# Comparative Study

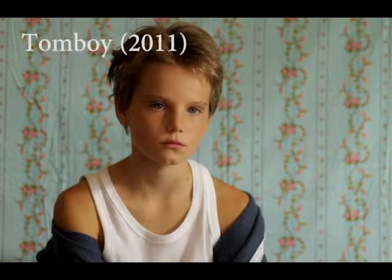0s
Comparative Study on Film Genre and Styles for Tomboy 2011 and The Great Gatsby 2013.
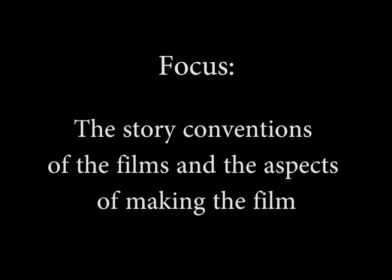8s
We will focus on the story conventions of the films and the aspects of making the film.
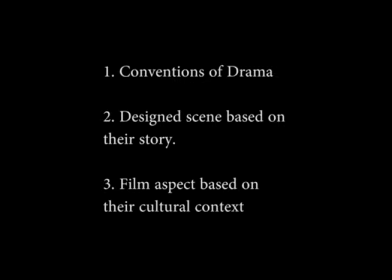14s
There are three main things we are going to talk about. First one is convention of drama. Second one is design scene based on their story. And the third one is film aspect based on their cultural context. As both of the films are drama, they have similar conventions. They are both narrative film and the story are dramatic and seems different from the daily life of common people. However, we can still find the connections to the real world in the two films.
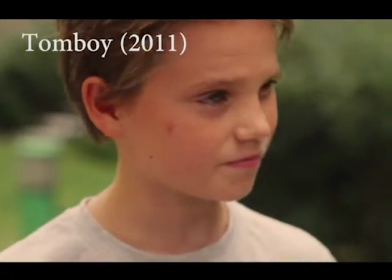45s
In Tomboy, Laurie chooses not to explain about her gender when she meets Lisa at the first time, and she fixes a name for herself.
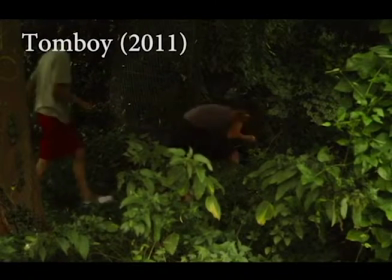53s
This is actually the problem in the film which Laura has to accomplish as the main character.
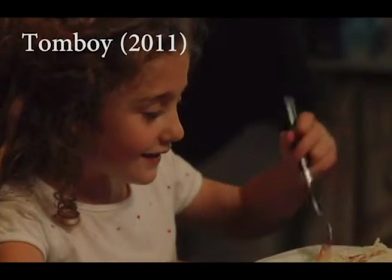59s
The reason of her action is linked to the attitude of her parents about girls and boys,
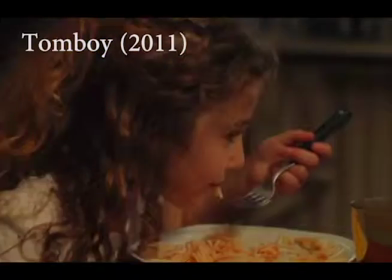64s
her self-identity of a boyish girl, and the keeping mistake to try new experience.
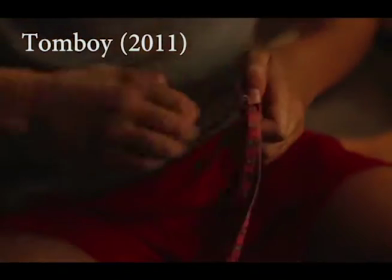71s
This situation is not very normal in real world. The kids hide their real gender.
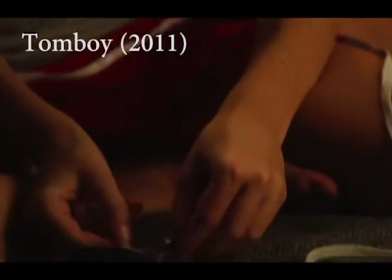77s
However, each main character and object in the film represents some type of people and issue in the real world.
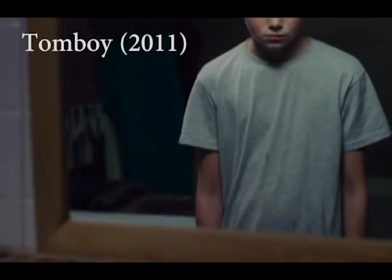84s
For example, the dirty pants symbolize the lack of communication between the family, the self-esteem of Laurie, and the fear of her.
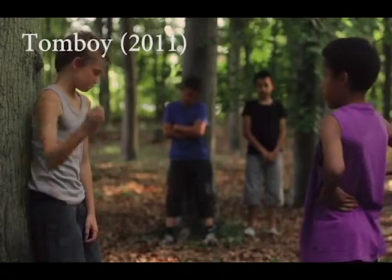92s
The kids hurt Laurie as they're too young to know the nature of their behavior when they want to know whether Michael is a girl.
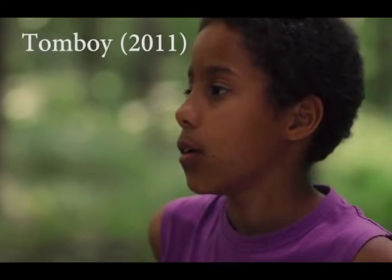100s
Also, the parents have lack of education on the gender identity by letting Laurie dress like a boy and give implication that they want a boy.
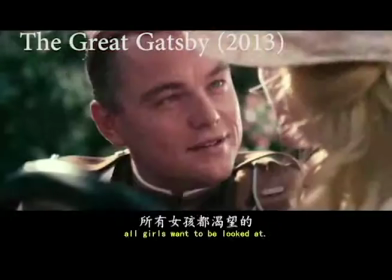109s
Similar in The Great Gatsby. Gatsby tries to use all his effort to love and gain the love of Daisy.
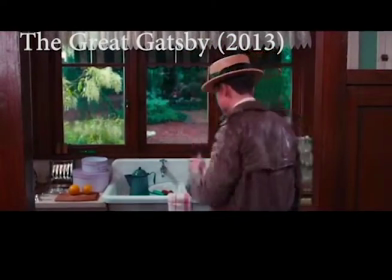116s
This is the goal Gatsby is going to achieve, which creates a thing to accomplish as the clue of this narrative friction story.
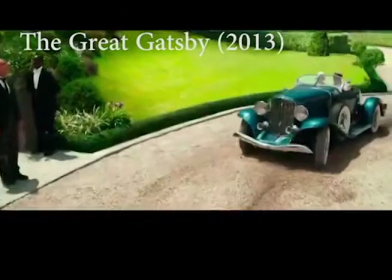125s
Also, The Great Gatsby connects and represents the real world from the characters and symbols in the film.
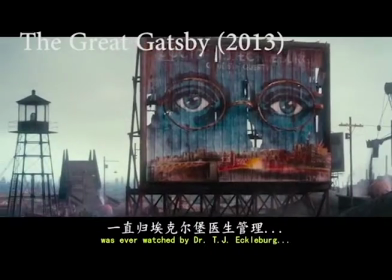131s
The advertising of the glasses symbolizes the view of the god,
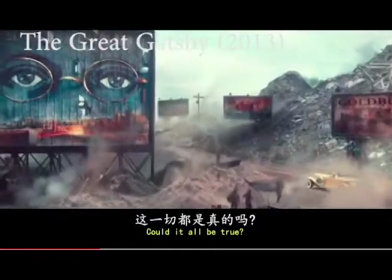136s
which see everything happens and know all the ugly side of people's behavior.
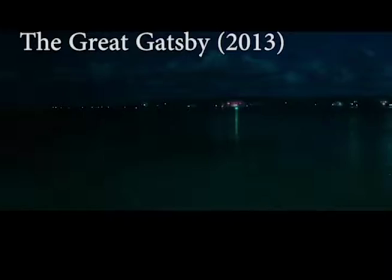141s
The untouchable love between Gatsby and Daisy, the adultery of Tom, the escape of Daisy after killing Myrtle accidentally, and the craziness of Myrtle's husband are all seen by the eyes.
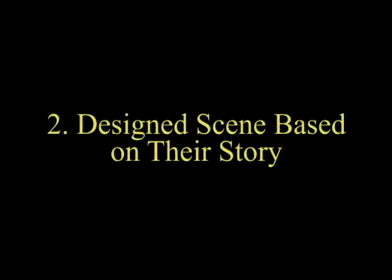157s
Based on the story, the director uses different and similar techniques to develop the plots. The color choosing and the composition of shots are applied in each of the films. Because of the different stories and social groups,
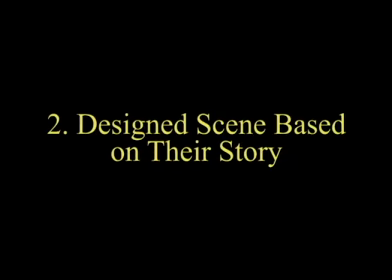172s
the two films uses different themes of color and shots to reveal information and show the background information.
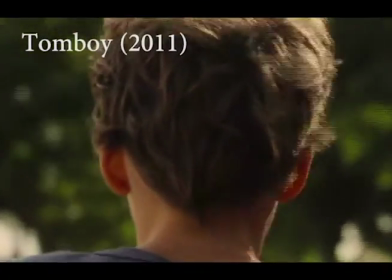180s
The overall color of Tomboy is light greenish and bluish,
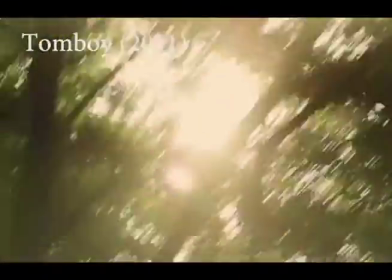185s
which creates a feeling of childhood, relaxing nature, and ignorant age.
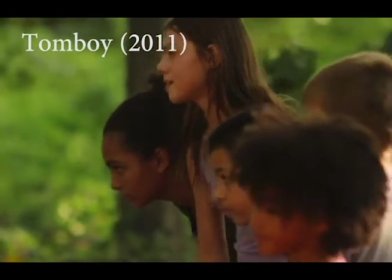191s
Comparing to the color used in The Great Gatsby, the color in Tomboy represents the story near people's life.
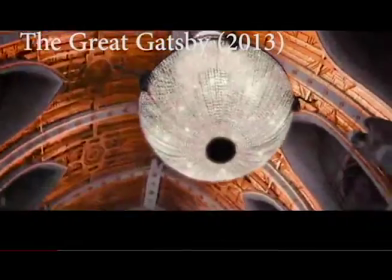200s
The Great Gatsby chooses bright and eye-catching colors,
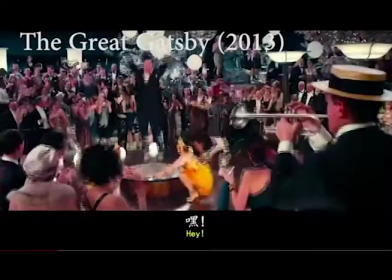205s
which creates a feeling of money, power, and dramatic life experiences.
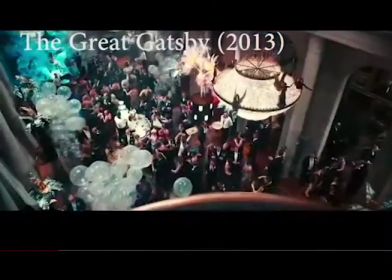211s
These eye-catching colors show the desire of people toward the material life and the difference between different classes of people.
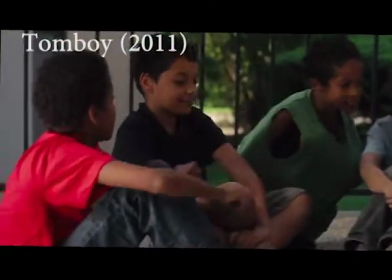219s
Different type of shots also play important role in the two films. In Tomboys, the director used eye-level combines.
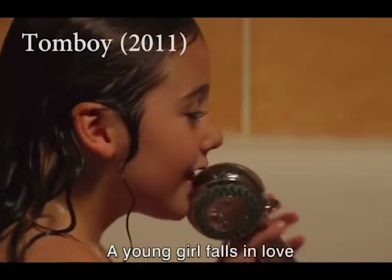228s
In most of the time, the children play together, which shows they are all equal.
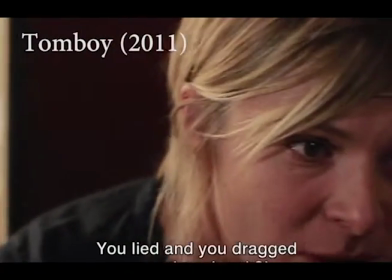233s
However, the director uses high angle while Laurie's mom is angry, and the shot Laurie sit under the tree.
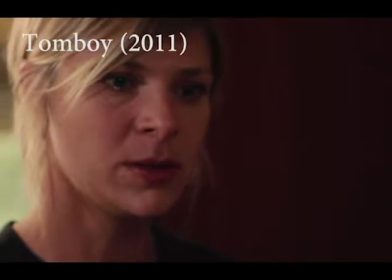240s
The high angle shows the little power, sadness, and helplessness of Laurie.
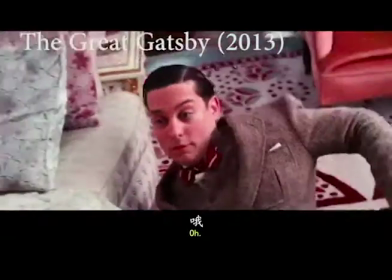246s
For The Great Gatsby, the eye level is mostly show the facial expressions, which highlight the personality and inner activity of the characters.
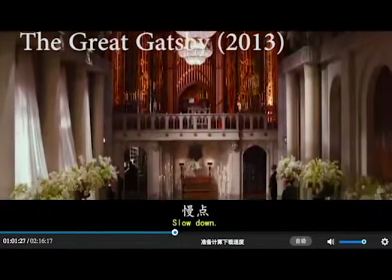256s
Also, The Great Gatsby uses bird views and warm views to show
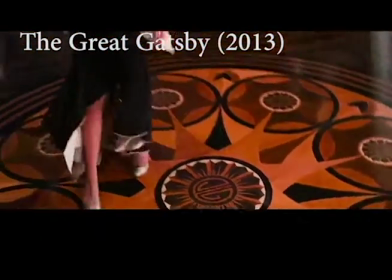261s
the position relationship between the characters and the scale of the house.
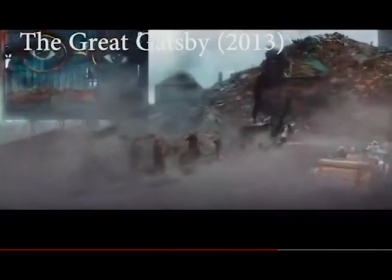266s
Moreover, the high angle of the eyes shows the calm, insightful, and powerful of them.
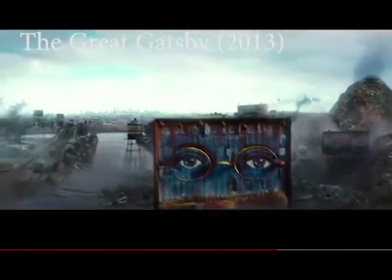272s
The audience will get a feeling to be stared at through the shot.
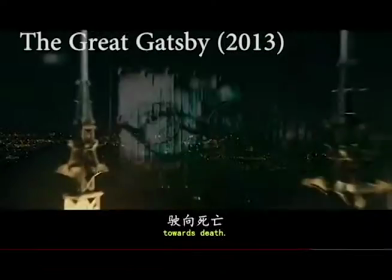276s
Also, the ad creates a creepy environment that makes people think the
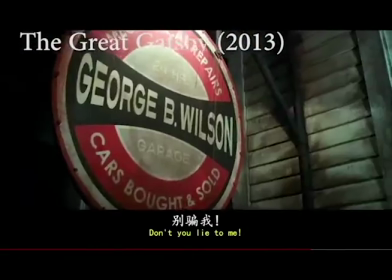282s
eyes see the different emotion of the characters each time they pass through it.
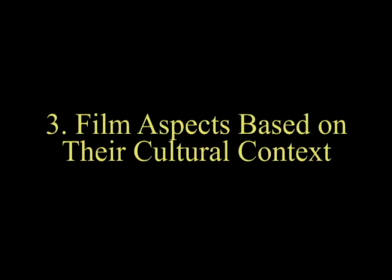289s
For the aspect based on their cultural context, the two films are from different countries and they have different cultural backgrounds. The story of Tomboy is in a normal French family and a normal French neighborhood. But The Great Gatsby is a story about US upper class in 1920s.
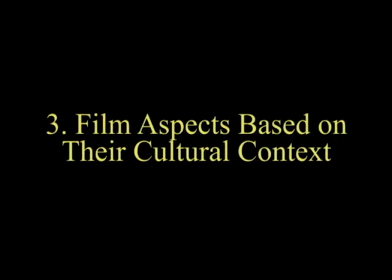309s
Also, the different stories can lead the directors uses different ways of editing to emphasize different information.
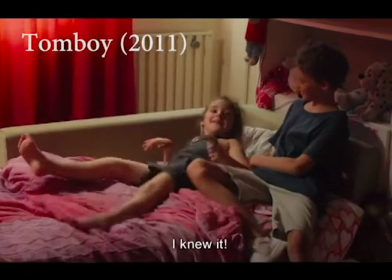318s
Tomboy tells a more recent story on common families,
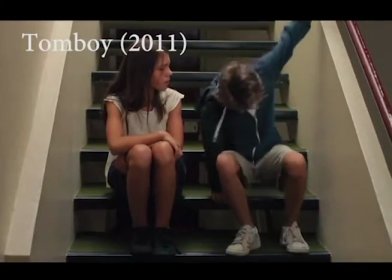321s
and the director will tend to show more about the inner activity of the characters and the behavior of them.
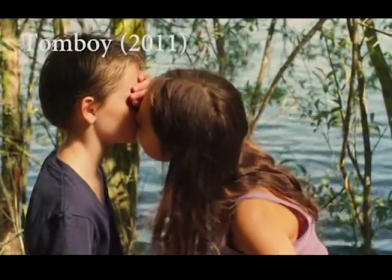328s
There is almost no background music in Tomboy because Tomboy is trying to get closer to people's
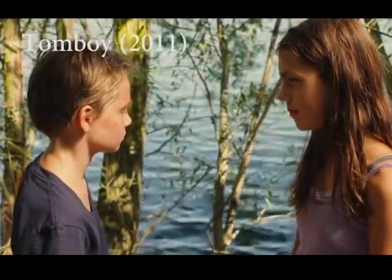334s
life and focusing more on the pure emotion and struggle of the characters.
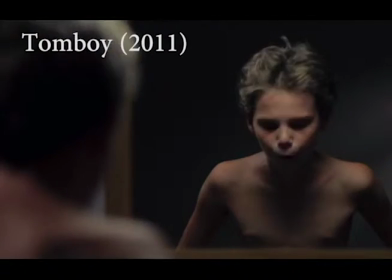341s
The dialogues in Tomboy do not invade too much information as the protagonist is a quiet girl.
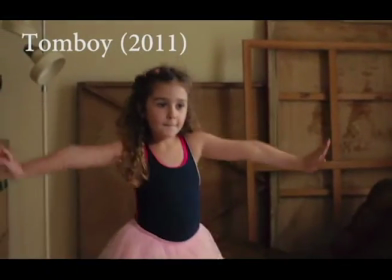347s
The director chose to use the acting and editing to appeal information more than the words.
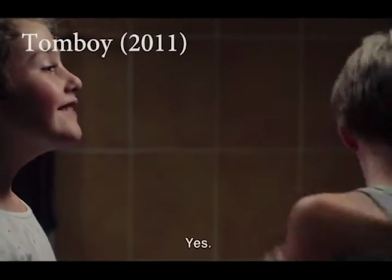353s
The pace of the film is quite peace and slow, which contains more daily life.
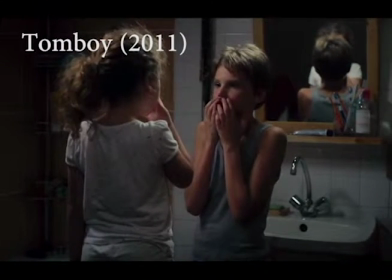359s
It is in order to show the whole world of Laurie that summer.
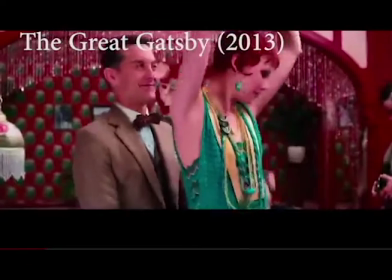364s
However, The Great Gatsby has a really fast pace that the film contains too many main characters and little stories.
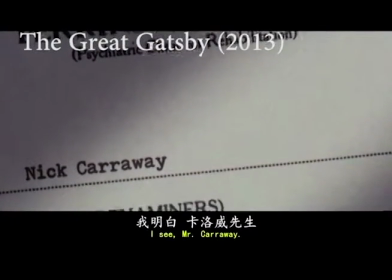372s
The implication and information in the dialogue is placed intently.
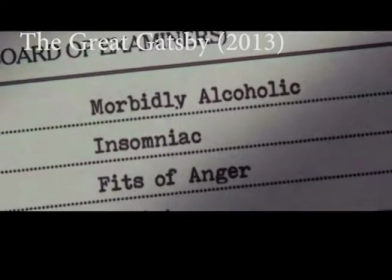378s
The story relies too much on the audio, as the film is about Nick's recalling his experience in New York.
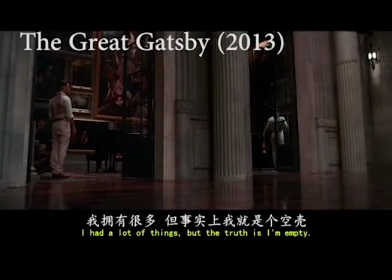385s
Because of the limitation of the original novel, the film has to show every important things in a limited time.
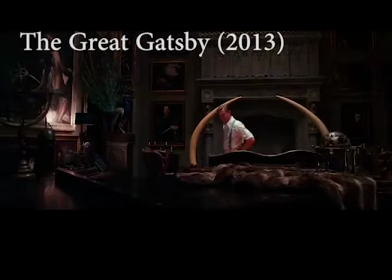393s
Many words are borrowed from the novel, that each sentence could symbolize and imply something.
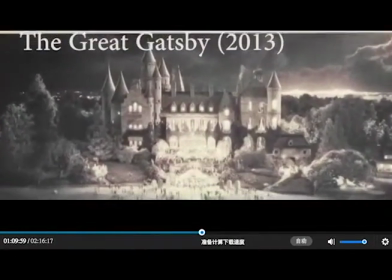400s
The director focuses more on respecting the original work, and the film is used more on reflects the society in jazz age.
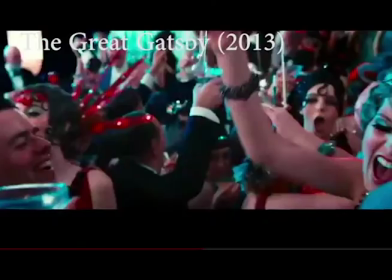410s
Therefore, the relationship of the characters seems to be more important to build up the long storyline,
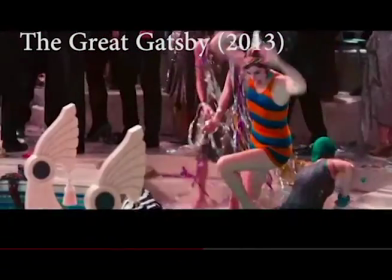417s
and the audio and dialogue play important roles in the film.
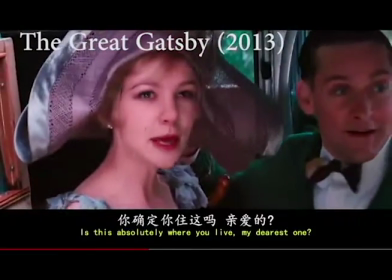421s
Also, as we mentioned before, the director respects the original text.
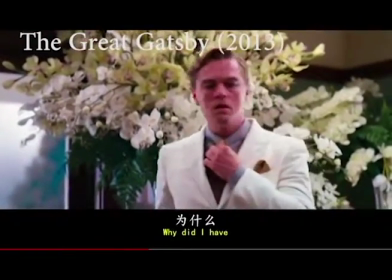426s
The film uses bright light to promote the feeling of the audiences.
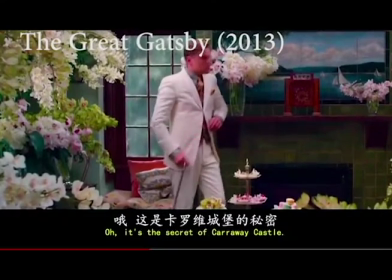431s
For example, of Daisy getting off the car in front of the door of Nick.
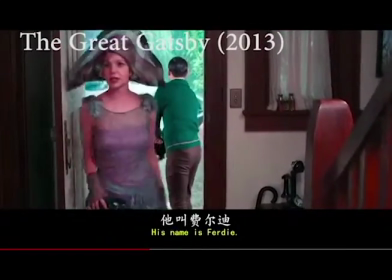436s
The sunshine and the slow romantic scene makes the audience to feel that Daisy is pretty and grace,
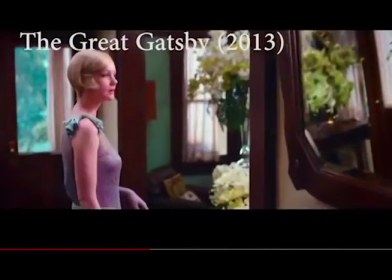443s
as the novel describes Daisy as the prettiest woman Nick has ever seen. In conclusion, the two films have similarities on their convention as narrative frictions, and both of them have dramatic, romantic, and sad stories. Both the protagonists have something they have to suffer and struggle with, which will make their life different. Although they have different types of ending, the process is clear narrated. The theme colors and the intention of different shots are quite different in both films because of the story theme and the stature of the protagonist in the film. Tomboy is actually talking about the story for childhood.